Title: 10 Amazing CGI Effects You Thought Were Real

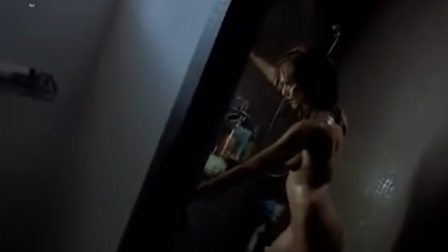4:08 Despite Alba's acceptance of CGI, many viewers were left disappointed and bewildered at the future of visual effects and nudity.
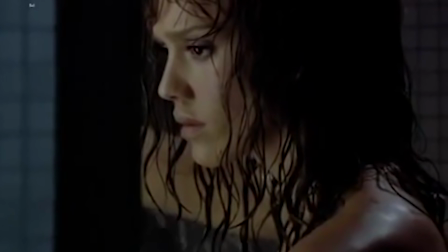4:14 Some film critics argued that the vulnerability and openness that comes from being naked shouldn't be replaced with effects. And if we're being honest, that does sound like a couple of guys who were upset that they didn't get their money's worth. 5. The Social Network If you're like us, after you saw The Social Network, you were shocked to discover that there aren't two army hammers. And this is why David Fincher again makes our list for his masterful use of CGI. In interviews, Fincher stated that they tried to find twins who could play the roles of the Winklevoss brothers, but they couldn't find a pair that were as good as Hammer.
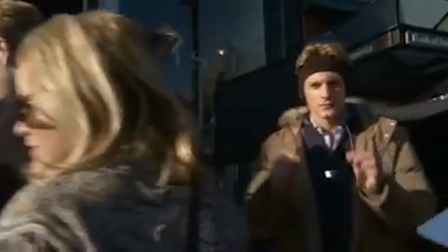4:47 Instead, they had an actor named Josh Pence stand in for the second twin in shots where they were both on camera.
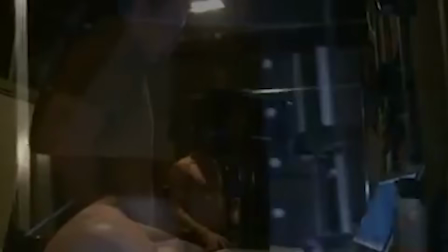4:53 Hammer would later go into a studio, where his head was strapped into a harness to film the twin's face and lend his voice to the dialogue.
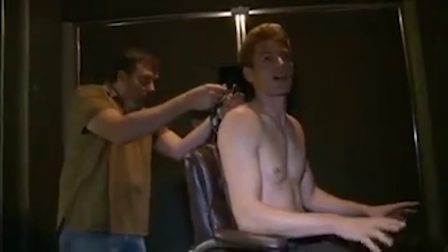4:59 The VFX team then superimposed Hammer's face onto Pence's in the movie. Fincher felt bad that Pence would never really be seen on the screen and decided to give him a cameo in the movie, bumping into Eduardo and Zuckerberg after they hook up with two girls in a bathroom. It was a nice gesture from one of the best in the industry. 4. Mad Max Fury Road In a previous video, we praised Mad Max Fury Road for its use of practical effects, however, the film also did utilize CGI to make the surroundings more perilous.
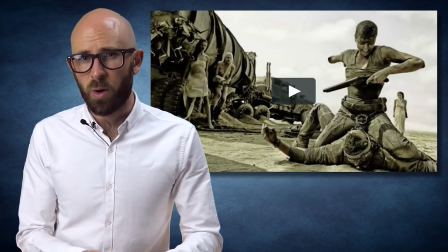5:27 One time when CGI was used very skillfully was after the storm, when Max teamed up with Furiosa and the wives aboard the war rig.
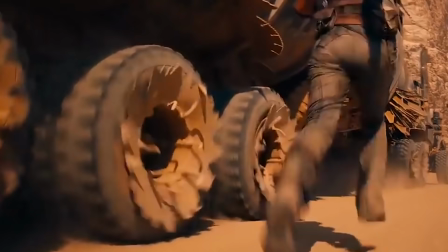5:34 As the war parties chase after them, Furiosa speeds toward a narrow canyon, where a biker gang detonates the rock walls, closing the path.
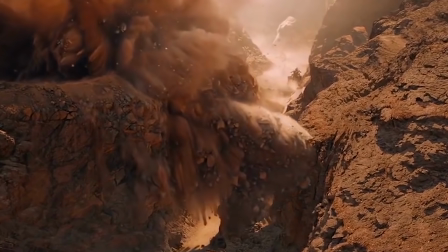5:40 The canyon in the film was an augmented depiction, made to make it narrower and taller.
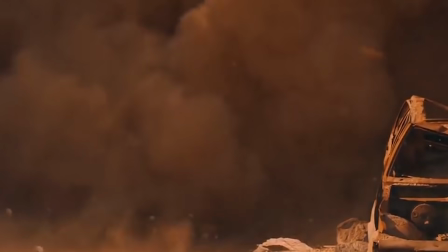5:45 Making the canyon narrower added to the feeling of danger, while extending the canyon made the explosion that much more epic. Director George Miller used VFX as a supplement to immerse the viewer in the world, never allowing them to question the setting. It's made for an unbelievable thrill ride that was nominated for ten Oscars, including, naturally, one for its visual effects.
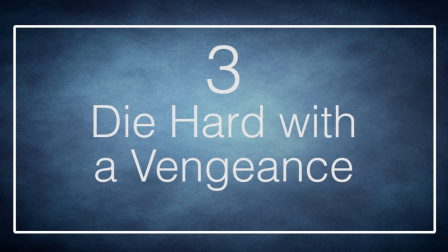6:05 3. Die Hard with a Vengeance In general, the simplest uses of visual effects are the ones that wind up saving the cast and crew from encountering any unnecessary problems while filming.
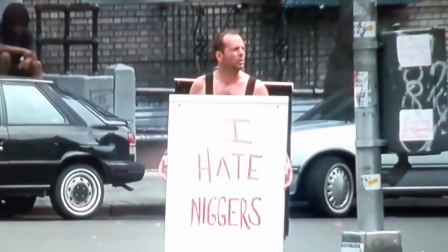6:15 In the third installment of the Die Hard series, Detective John McClane is commanded by the villain Simon to wear a sign bearing the N-word, SMACK, in the middle of Harlem.
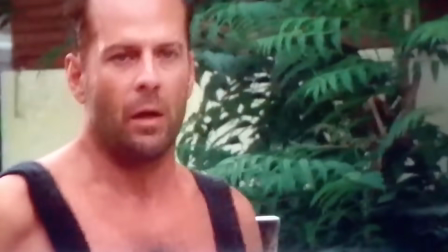6:24 Now, obviously, the issue wasn't just fictional,
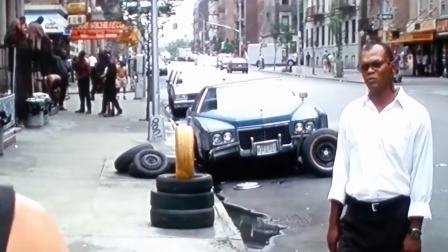6:27 it would have been more than a little awkward to have Bruce Willis strolling around a city with that strapped to his body. Risking a commotion or any disturbance to their filming schedule would cost time, which on any film set is money.
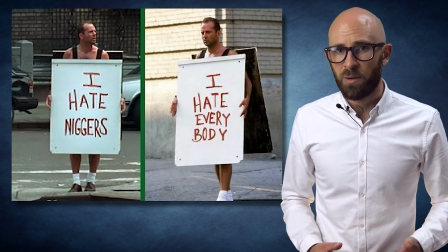6:40 So the actual message was added digitally in post-production, with both the I Hate N-Word and I Hate Everybody inserted,
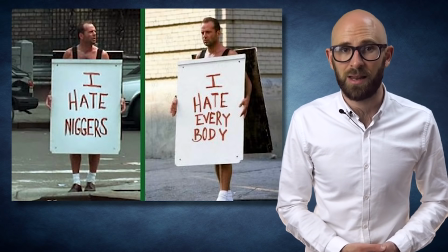6:47 the latter appearing on the network television version of the show. 2. Children of Men Directed by Alfonso Cuaron, Children of Men is one of the few works of science fiction that will continue to be relevant for as long as man draws breath. It's set in the United Kingdom in a futuristic period where infertility has threatened man's existence.
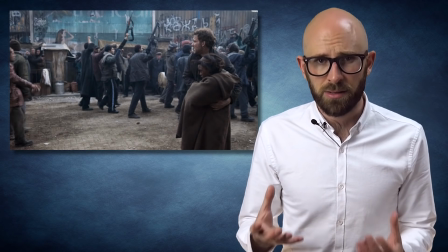7:06 As immigrants are persecuted and detained, a disillusioned bureaucrat is thrust into trying to protect what could be the world's only pregnant woman. The survival of this woman is of course paramount to the continuation of mankind. One of the most important moments of the film is when she's going to give birth.
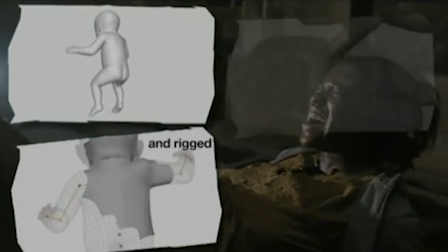7:22 It's an extremely powerful moment, and it's even more remarkable because the baby was generated entirely from CGI.
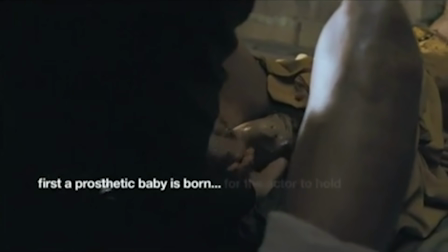7:29 At first, Cuaron gave the actors an animatronic baby, but it did not move with the characteristics of a newborn.
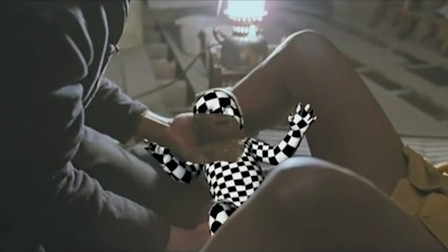7:34 The decision was then made to go from digital enhancement to full digital replacement. It meant they had to reshoot the birth scenes, but it was well worth it. 1. Blood Diamond We've chronicled the use of CGI to make a movie more epic or it being used to superimpose faces or images, but we haven't yet seen a case of a director deciding to use it to improve a performance. That is until now. In the film Blood Diamond,
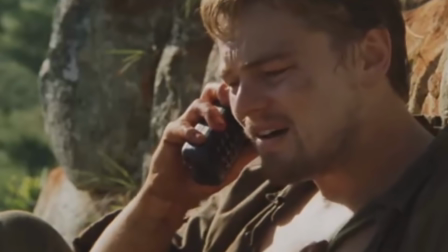7:59 director Edward Zwick decided to add a single tear during the final phone call between a wounded Leonardo DiCaprio and Jennifer Connelly.
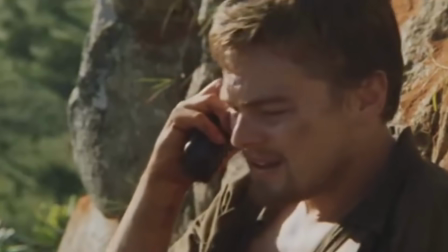8:07 In the movie, rebels have begun to surround Leo, and it's clear that he's going to die. play.
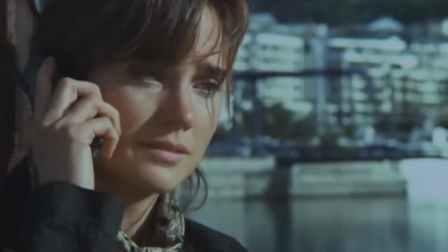8:11 Connolly does provide plenty of emotional weight at the moment, but for Zwick it wasn't enough.